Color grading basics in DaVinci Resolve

So I can enable this, say after 5 seconds, or I can say after 4 seconds if I want it really responsive. And I can basically take the step that a
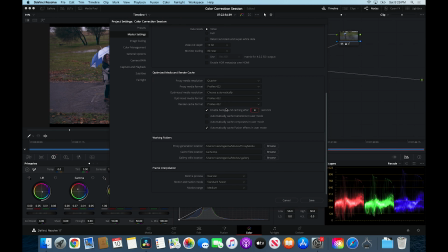20:38 lot of people do at Media Encoder in like Premiere and put it into the same program,
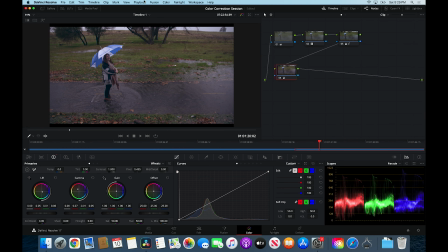20:43 which is really smart. So I go to this, and then I go over to, I think it's my timeline.
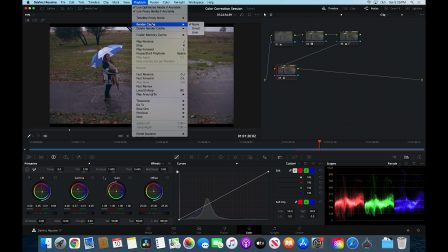20:48 Where is that? Render cache. So I go to Smart Cache.
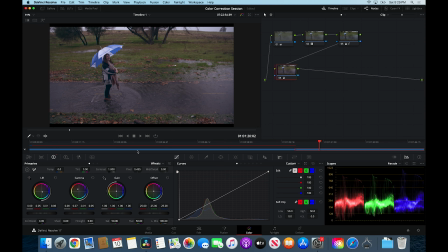20:52 And now it will smart render the clip. And I have a little red line right here to let me know this has not been rendered.
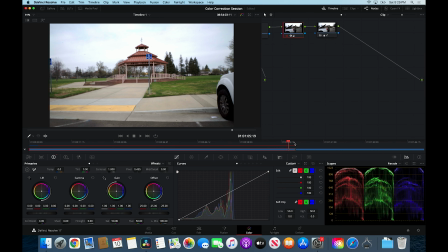20:58 So I can go over here. So boom, right here.
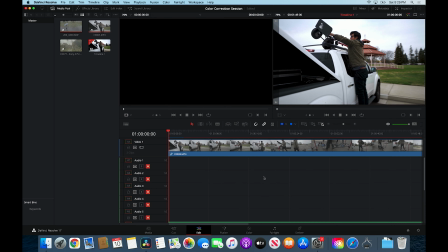21:04 If I let it sit just a little bit, you can actually see it better in the editor. It's already rendered that little bit.
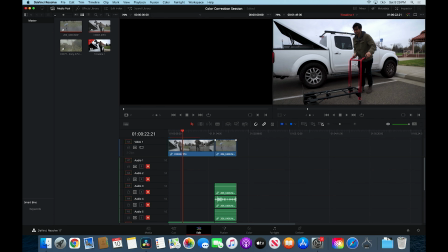21:11 So if I change my in and out points, I can kind of let it know what I want it to render.
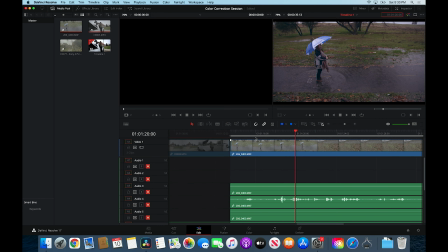21:20 So let's see if it picks up for rendering. I'll wait a couple seconds.
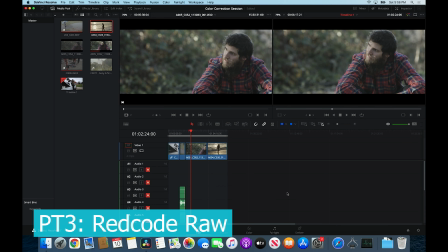21:28 Back at it again, Daniel. There we go. Is that from a movie? No, it's a meme. It's a YouTube, like back at it again, Daniel. 2017 or 2016 or something. Living in the past. That's so... Memes are forever. So 4 years ago.
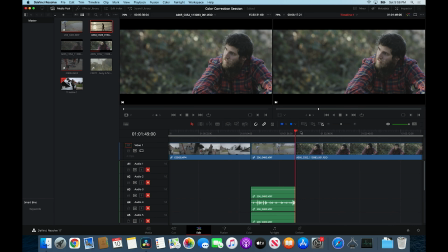21:44 So this is from the Red Epic W. So this is some slow motion. I think this is in 6K, so it's cropping in on the sensor. So we're gonna go over here. Redcode's a little different because all of your color space and your gamma can be handled in the raw controls.
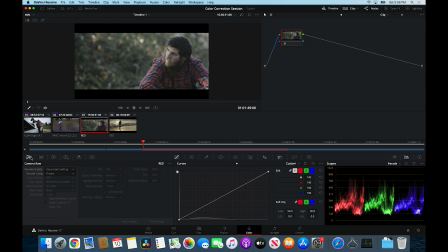22:00 So to go over to the raw controls, we actually go over to the camera panel right here. So camera raw, and right now it's set for project, but I wanted to set it to clip. So boop, this opens up all my raw controls, so I have full access to my ISO, my tone mapping, and my color space.
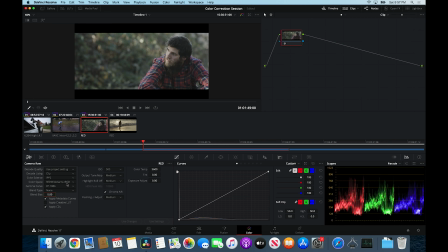22:18 So right here, I'm gonna change my color space actually. So red, white, gamut, RGB is the very large, very wide color space that allows you to basically do anything. So if you wanna do HDR, if you wanna do like DCI-P3 for like cinema, like projector work,
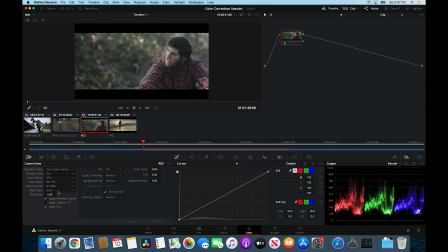22:37 or I can go boop, down to Rec 709 for my screen right here. And so this just basically takes that map and makes it nice and small just for your Rec 709 red, green, and blue primaries. And then gamma curve, this is just BT 1886, so this is the also Rec 709 standard.
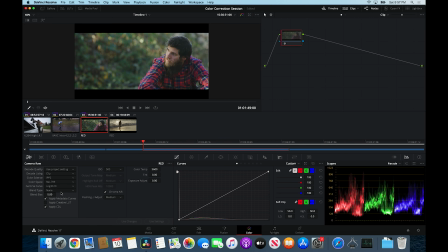22:56 You could also set it for something like log3G10 if you want a flat log image to work with and just manually grade it. But for my stuff, I'm just gonna do BT 1886 to make it quick. Okay, so over here, I only need maybe 2 or 3 nodes for this,
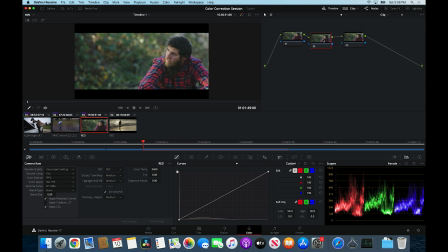23:15 just because so much of the processing and correction is already done in the camera raw settings, which is cool. So I'm gonna change the tone map to, actually I'll keep this at medium, and then I'm gonna change my highlight roll off to soft.
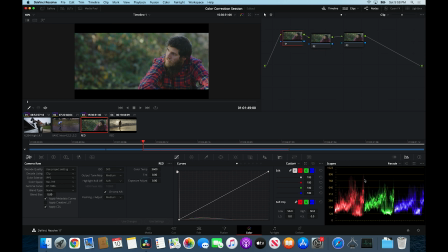23:33 And you can see it changes the waveform right here. So I'll go back to medium, boop. It's a little bit more contrasty in the highlights, and soft, boop, kind of rolls them off like that pretty naturally.
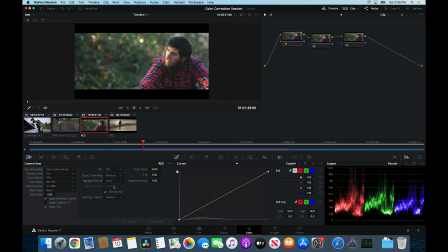23:48 And I'll do a more extreme example. So no highlight roll off. You can see I've got a little hot spot right here now. So a little hot spot, looks like it's clipping. I'm gonna go to very soft and just crush them.
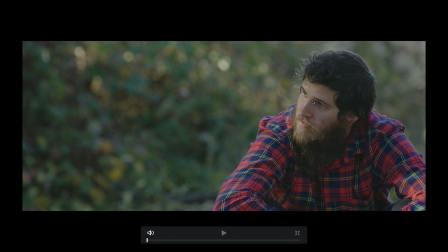24:01 And I don't like to use very soft because I think it can look a little unnatural, because it ends up pulling down your white point, which isn't always what I want to do when I'm grading. Yeah, it looks like it was overexposed and you were trying to correct for it. Yeah. Like there's no info there.
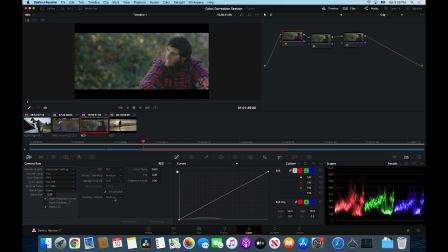24:15 So I find soft to be kind of the sweet spot for a lot of stuff I'm doing. And then this is a new thing for Reds, is chroma noise reduction. You can actually check the box and it'll chroma noise reduce during playback. I'm gonna uncheck it right now so you can kind of see what the noise levels look like.